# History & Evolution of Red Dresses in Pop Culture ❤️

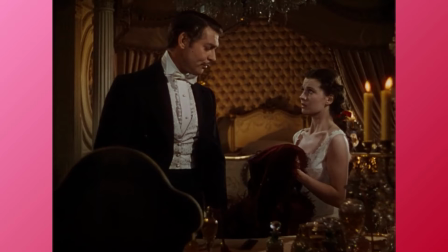247s
She attends her crush's birthday party in a red dress her husband chose with the goal to embarrass her.
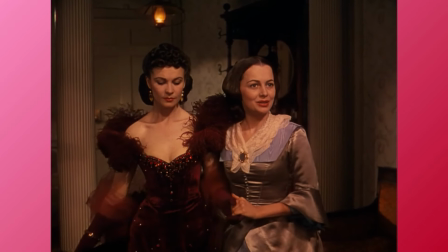252s
With this dress being a tight fit with a low neckline, Scarlet is met with disapproval from the other guests, since as Rhett put it, there's nothing modest or matronly about it.
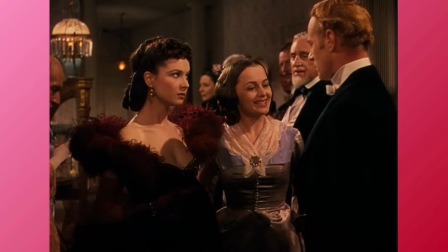261s
Here, the use of red goes back to its sinful connotations, while also being reminiscent of the Scarlet letter.
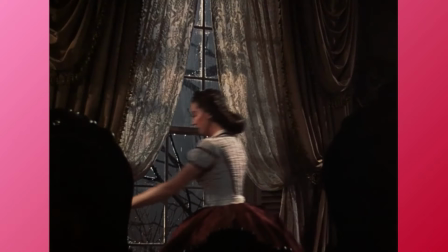267s
But here's where we get to see one of the most iconic resting bee faces. In this film, red is used in scenes that involve passion, anger, and indecency.
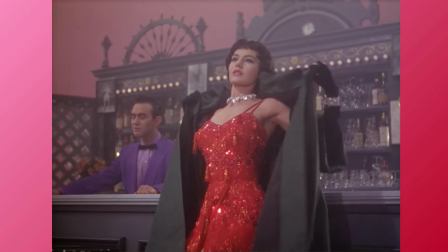275s
The color makes a grand statement. The 1950s was a particularly good time for red dresses in cinema.
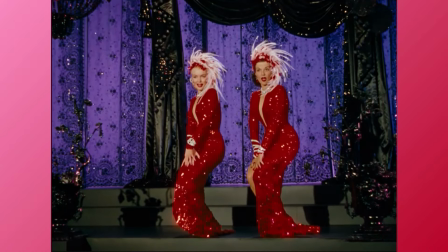281s
With the color relating to passion, red dresses were typically worn by bombshell-type characters.
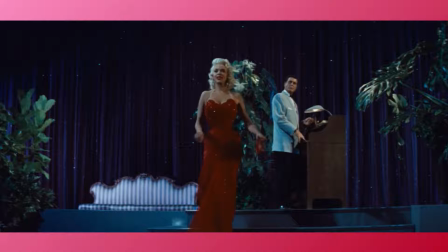286s
Red would also convey to the audience a sense of energy and excitement. One example of this was in the Hitchcock film Dial M for ****,
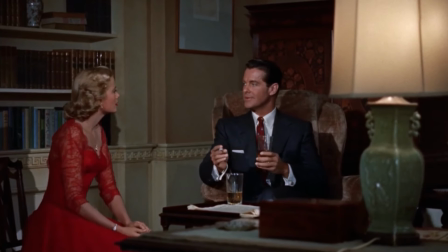293s
where Grace Kelly plays a woman who is unfaithful to her husband, so he plans to have her unalived so he can have her inheritance.
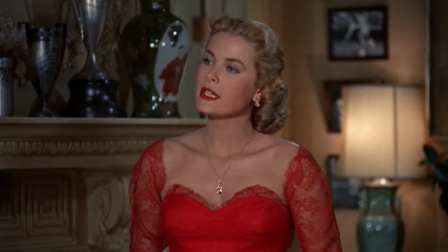300s
Her outfits were designed by Edith Head, who previously designed Grace Kelly's outfits in Rear Window.
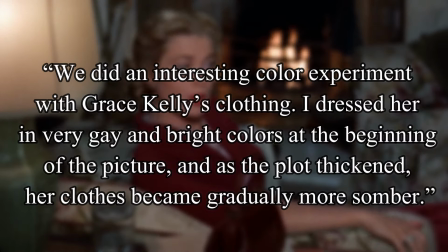305s
Her The costuming serves thematic relevance, as Head stated, We did an interesting color experiment with Grace Kelly's clothing.
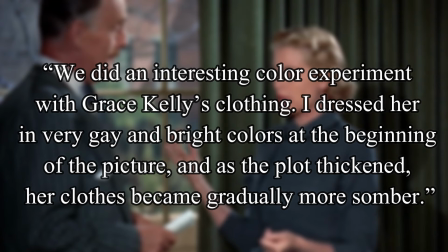311s
I dressed her in very gay and bright colors at the beginning of the picture, and as the plot thickened, her clothes became gradually more somber.
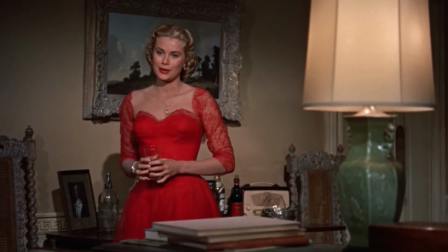318s
Her second outfit in the film has her in a bold red dress, which would be the brightest color she wears.
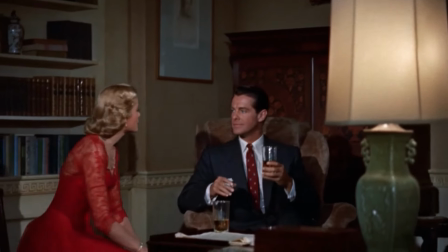324s
Similarly to Gone with the Wind, the dress's color is a representation of her character's false modesty.
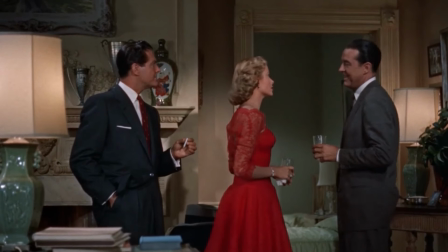329s
But in a showcase of her abundant wealth, the silhouette matches the trendy new look design by Dior, which would be the most sought-after dress style of the 1950s.
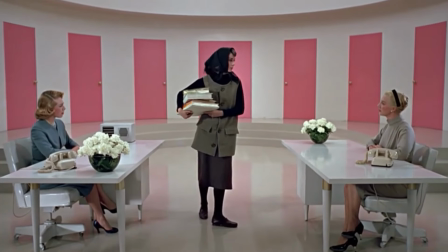338s
Another famous red dress of the decade was in Funny Face. Audrey Hebron portrays Jo, a reserved bookstore worker, who becomes an up-and-coming fashion model.
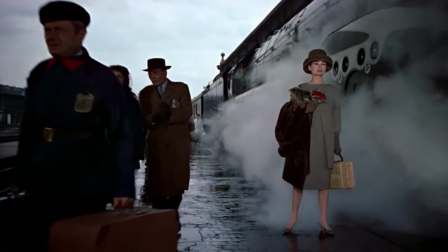346s
She is taken to Paris where we see a sequence of her many photo shoots in different outfits. Through modeling, she starts to come out of her shell.
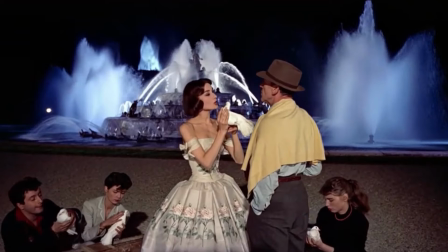353s
These shoots portray her in active positions while wearing eye-catching clothing.
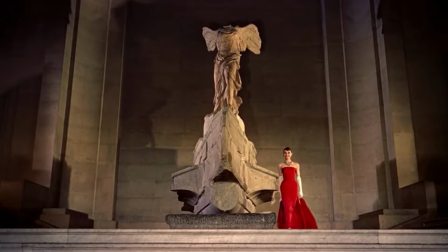357s
One of these is a form-fitting red dress with a matching shawl and white gloves as she walks down the steps of the Louvre Museum.
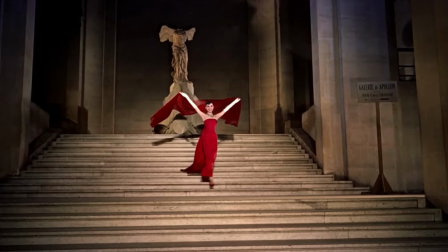363s
The film conveys emotions of love which are greatly represented in this scene. This dress was one of the regular collaborations between Hebron and Givenchy.
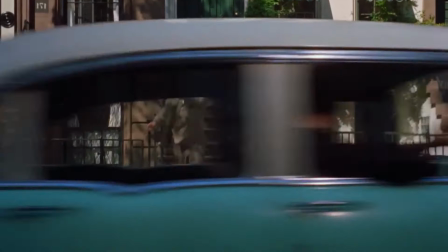371s
Hebron's preference of relaxed styles and Givenchy's simplistic take on high fashion would tie them together and create some of the most famous looks in pop culture.
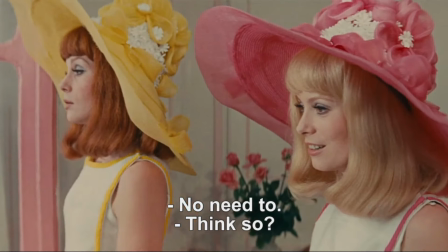380s
In the 1960s, styles were becoming more colorful and risk-taking.
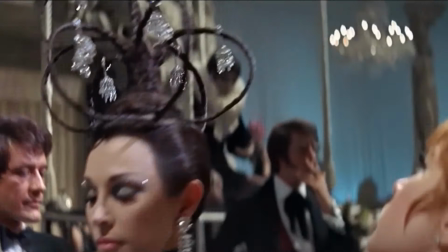384s
With eye-catching hues being used as a form of self-expression, red was still one of the most popular colors.
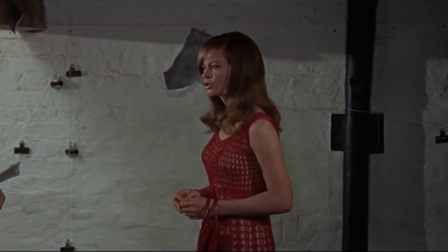390s
Dresses would begin taking on various silhouettes and unique forms. One of these were shown in the very mod film, Blow Up, with the appearance of a red mesh outfit.
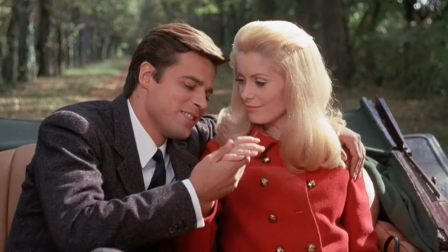398s
This period was when Yves Saint Laurent would become one of the most popular and influential designers, and would create outfits for various films,
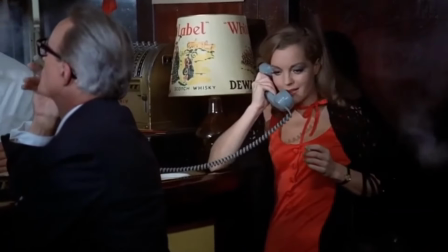406s
one of which is 1971's Max and the Junkman, which shows a look that I find to be super underrated.
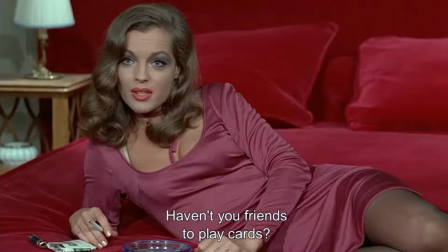412s
Romy Schneider portrays what is basically the movie's fanservice girl, and everything she wears in this movie is delivering.
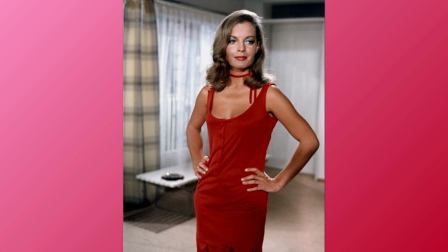418s
I'm guessing this dress is made out of satin, which adds a sense of luxury while the color emphasizes her sultriness, while the cut in short length gives it a contemporary feel.
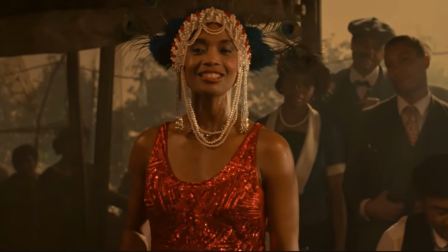427s
As we enter the 1980s, we're going back to the 1920s. Another famous red look was featured in the color purple, with Shug singing Miss Sealy's Blues.
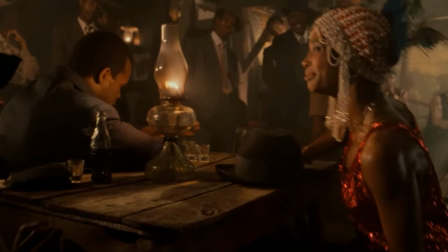436s
With the lack of sleeves, low neckline, and dropped waist, this dress evokes the flapper look of the time,
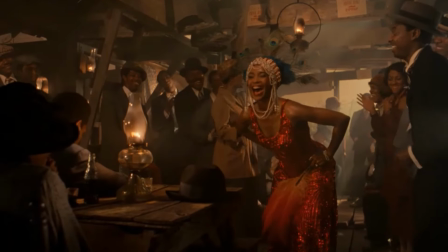441s
which, style-wise, was a far cry from what was seen as acceptable in the rural Deep South.
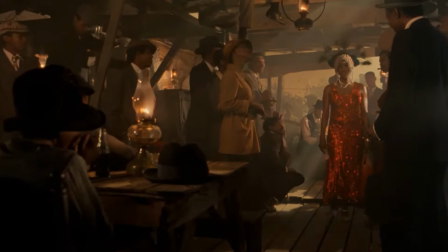446s
Wearing a dress with a very modern style makes a big statement of not being afraid of standing out in a restrictive environment.
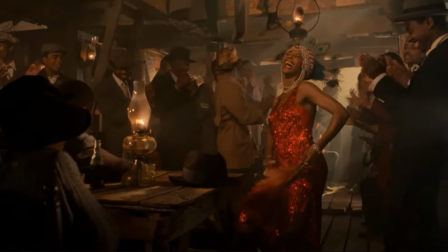453s
The use of sparkly red sequins conveys a romantic aura, which matches the song's supportive and actual themes.
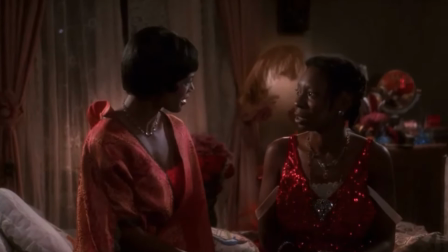459s
In a later scene, Celie tries on her dress, where she shares an intimate moment with Shug, but this relationship is explored more in the novel.
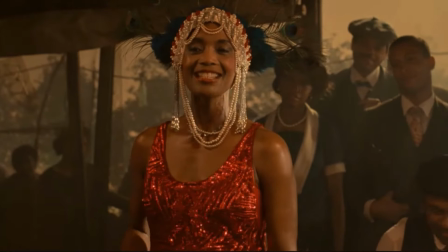466s
You could say that this dress represents freedom from repression with its vibrant red color. Another sparkly red dress would come in animated form in Who Framed Roger Rabbit.
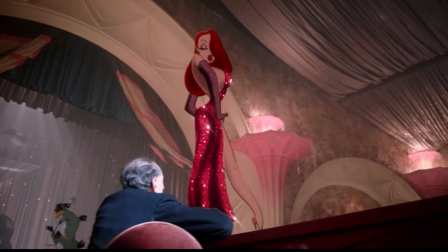475s
The story is set in 1947 Los Angeles and features a famous cartoon wife, Jessica Rabbit, who is a singer at a trendy club.
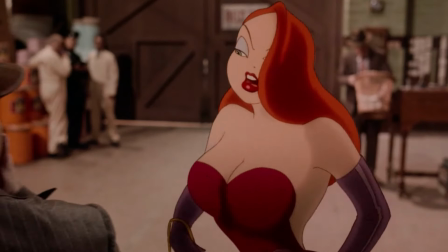483s
In the novel, she acts as a gold digger stereotype, but in the film, she's more moral and has a personality and design based on 1940s movie sirens.
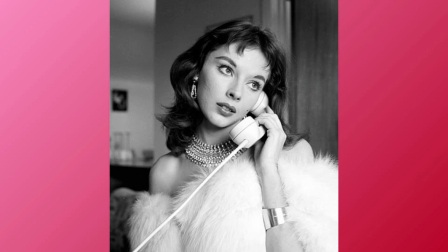491s
A big inspiration for her character was model Vicky Dugan, who had a signature look of outfits with very low backs,
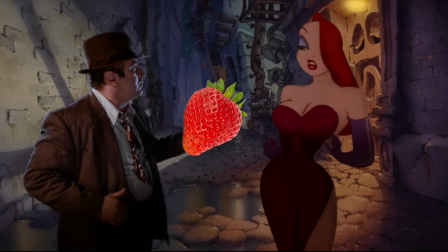498s
and I'm sure evoked the same type of reactions people had to Jessica.
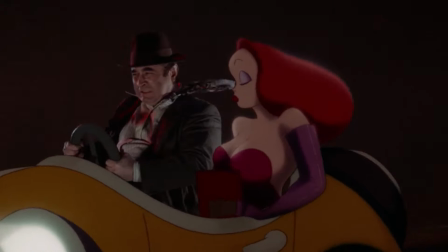501s
The dress also features an exaggeratedly high slit, which I'm gonna guess was a nod to gentlemen prefer blondes, who were also performers.
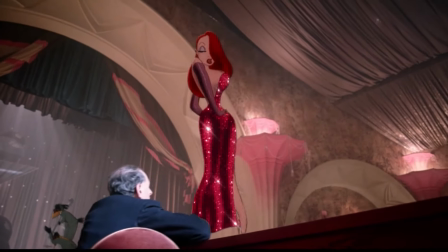509s
Her introductory scene is an homage to the Tex Avery short, Red Hot Riding Hood, which pretty much invented the awooga meme.
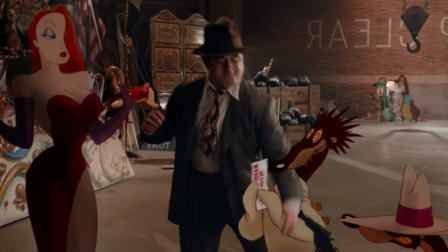516s
That short would be referenced a lot in media. Like I mentioned before, the color red is a must-have for any X-symbol character, and also reflects the love she has for her husband.
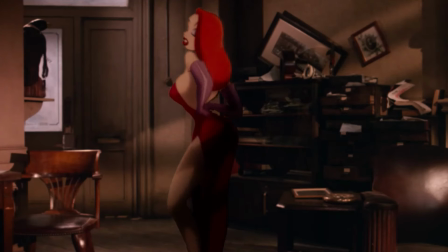525s
She's not bad, she's just drawn that way.
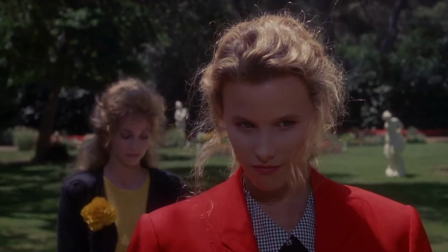528s
Heather Chandler, on the other hand, is just bad, but she pioneered the Queen Bee character type that would soon become a mainstay in high school films.
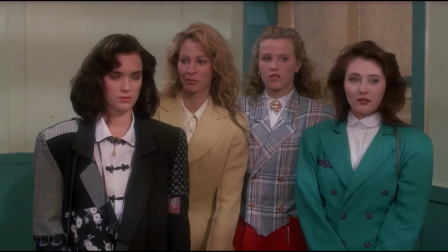535s
The color red is a representation of power in this movie, where the leader of the Heather's clique is the only one who is, quote-unquote, allowed to wear it.
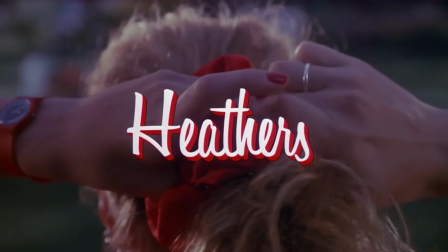544s
The iconic red scrunchie symbolizes who's in charge of the group, as well as the rest of the school.
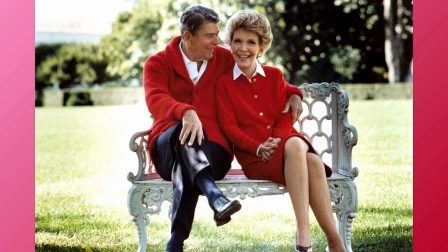549s
Heather chandler was modeled as a high school version of the then first lady nancy reagan where red was known as her signature color in this period and
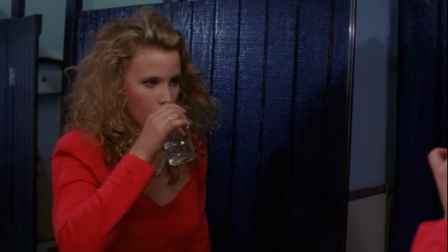556s
context of the film red was seen as a symbol of power and luxury when she attends a party she wears a mature looking scarlet red dress
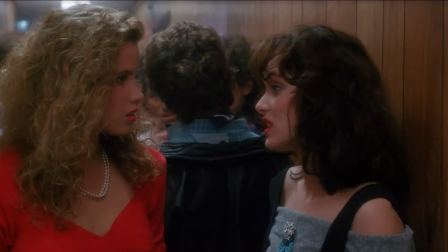564s
something that looks more fitting for a white house get together through this dress it's possible that she's trying to make up for her young age by appearing more
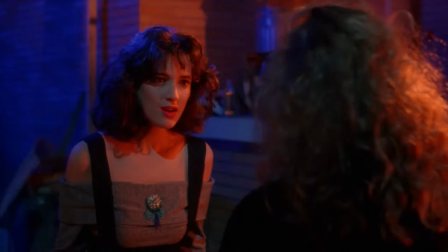571s
distinguished than most of the attendees but appearances alone can only tell so much after her downfall her reign would be replaced by heather Duke,
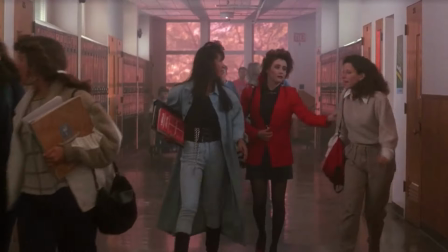579s
who would also adopt red as her main color, showcasing its importance.
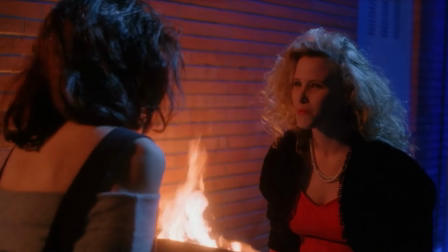583s
Heathers is a high school-ified telling of the greed-is-good culture of the 1980s, with red being presented as an almost villainous color.
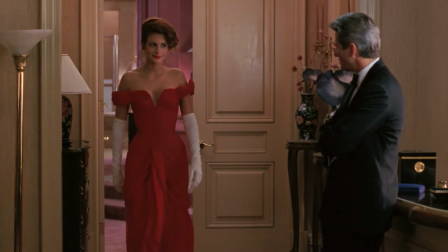591s
Red would have more positive associations in Pretty Woman, a story set out as a modern fairy tale.
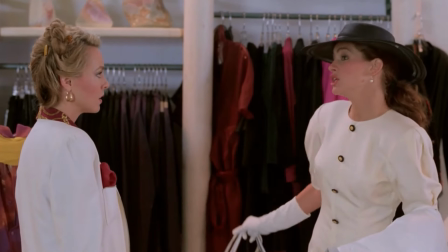596s
The character, Vivian Ward, goes through major stylistic changes in the film, her looks progressively becoming more sophisticated.
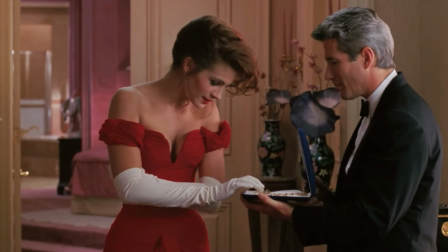603s
The cut is an off-shoulder evening gown with a plunging sweetheart neckline, giving it an almost princessy look.
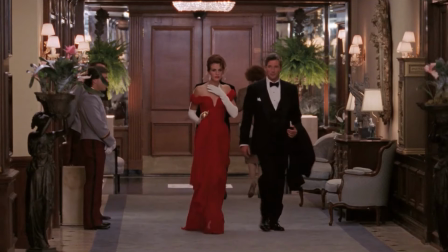609s
This shade of red provides a mix of elegance and some seductiveness.
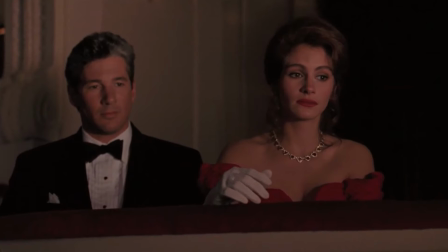612s
The thematic focus of the film is a longing for fantasy, and as she attends her first opera, this red dress would be her official Cinderella moment.
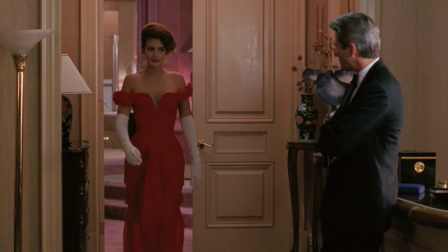620s
The eye-catching color and design made this look one of the most famous dresses in cinema,
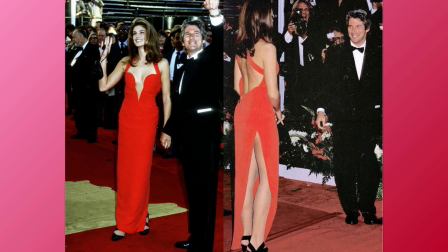625s
and a Versace dress of a similar style was worn by supermodel Cindy Crawford in the subsequent Oscars,
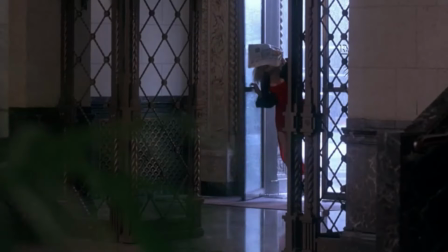631s
but gives off a more sultry vibe. Another sultry red dress was in The Mask.
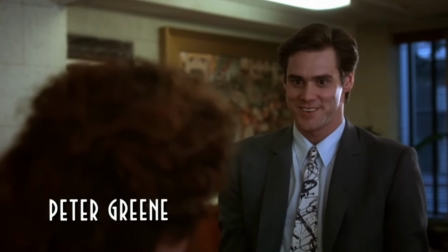635s
The story is set in a 90s meets 1940s Tex Avery slash Looney Tunes universe.
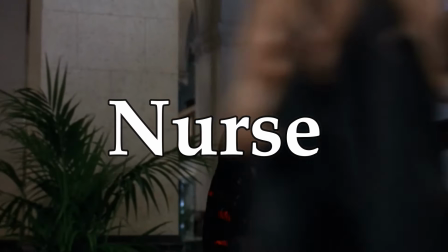641s
With introducing Cameron Diaz's character as a Hello Nurse type, it's fitting for her to wear a dress in a deep red color.
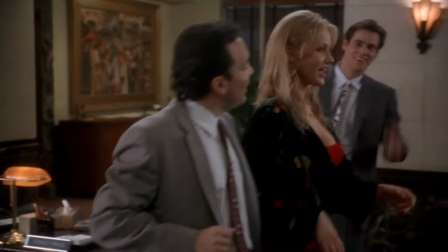647s
The fit is a tight strappy midi dress with an essence inspired by Jessica Rabbit and Marilyn Monroe.
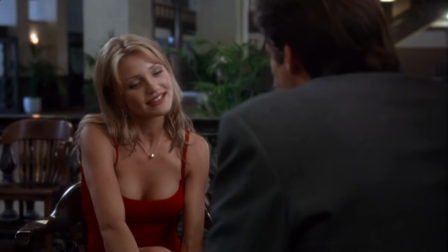653s
In the script,
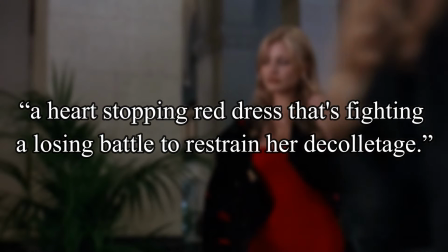654s
this look was described as a heart-stopping red dress that's fighting a losing battle to restrain her décolletage, clearly giving off lusty connotations.
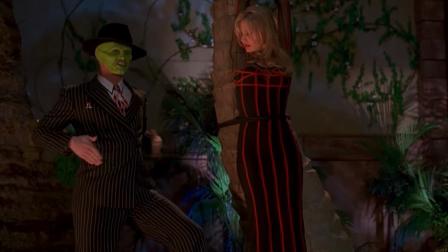662s
Her general style has some of the most direct references to the mid-20th century, further providing the retro aesthetic the movie has.
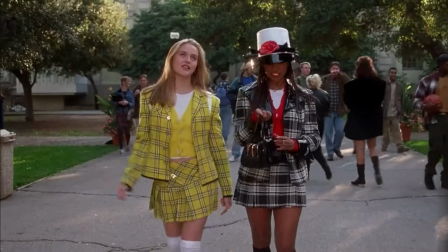669s
Personally, I would say this is another look that is quite underrated. 1995's Clueless is known for being one of the most stylish films ever made.
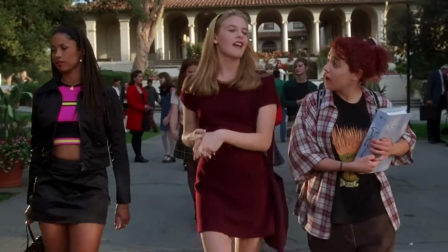677s
The story is based on Jane Austen's Emma, but is set in a Beverly Hills high school. We see quite a few red dresses conveying different moods.
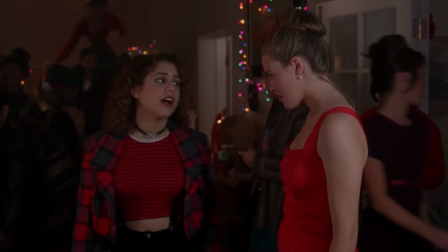685s
When attending a Christmas party, it's only appropriate for Cher to have on a short red Alaya dress.
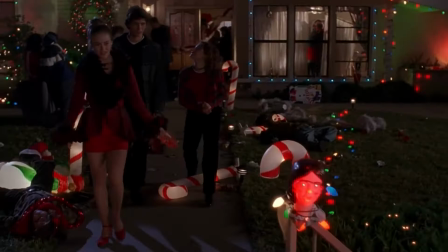690s
The signature Alaya style had tight, form-fitting silhouettes. It's definitely a status symbol to wear a dress like this, as it's made by a totally important designer.
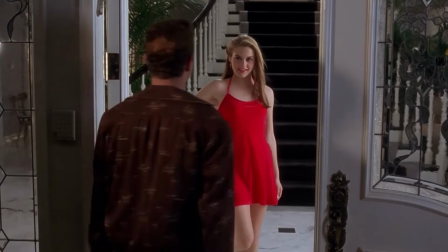699s
A more romantic take on the red dress is when she goes on a date that isn't really a date.
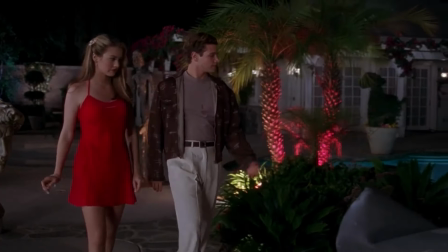704s
The style of this outfit is an archetypical, seductive look, but the red dress effect might not work 100% of the time.
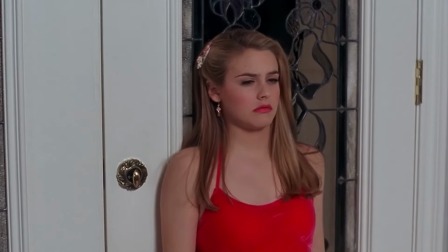711s
When Sherry's plans end up not working, her view on the world and herself begins to shake up, which is what happens to Neo in The Matrix.
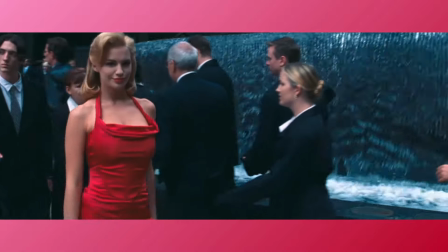718s
When he's inside The Matrix, he's in a sea of black suits but is distracted by a woman in a red dress,
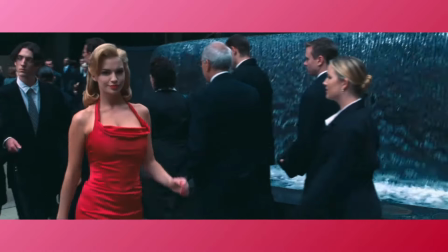724s
showcasing the color as intrinsically eye-catching and statement-making.
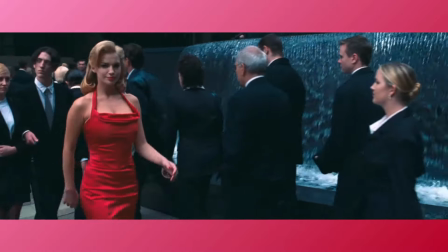727s
The woman in the red dress appears for only a few seconds but still has one of the most notable outfits in film.
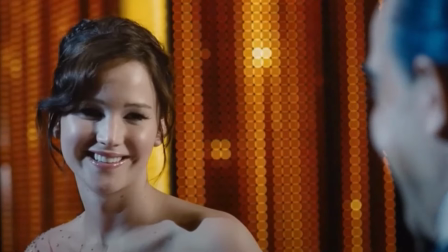733s
Red being a symbol of strength and power was used in The Hunger Games. The division of class in these films are represented through clothing and color.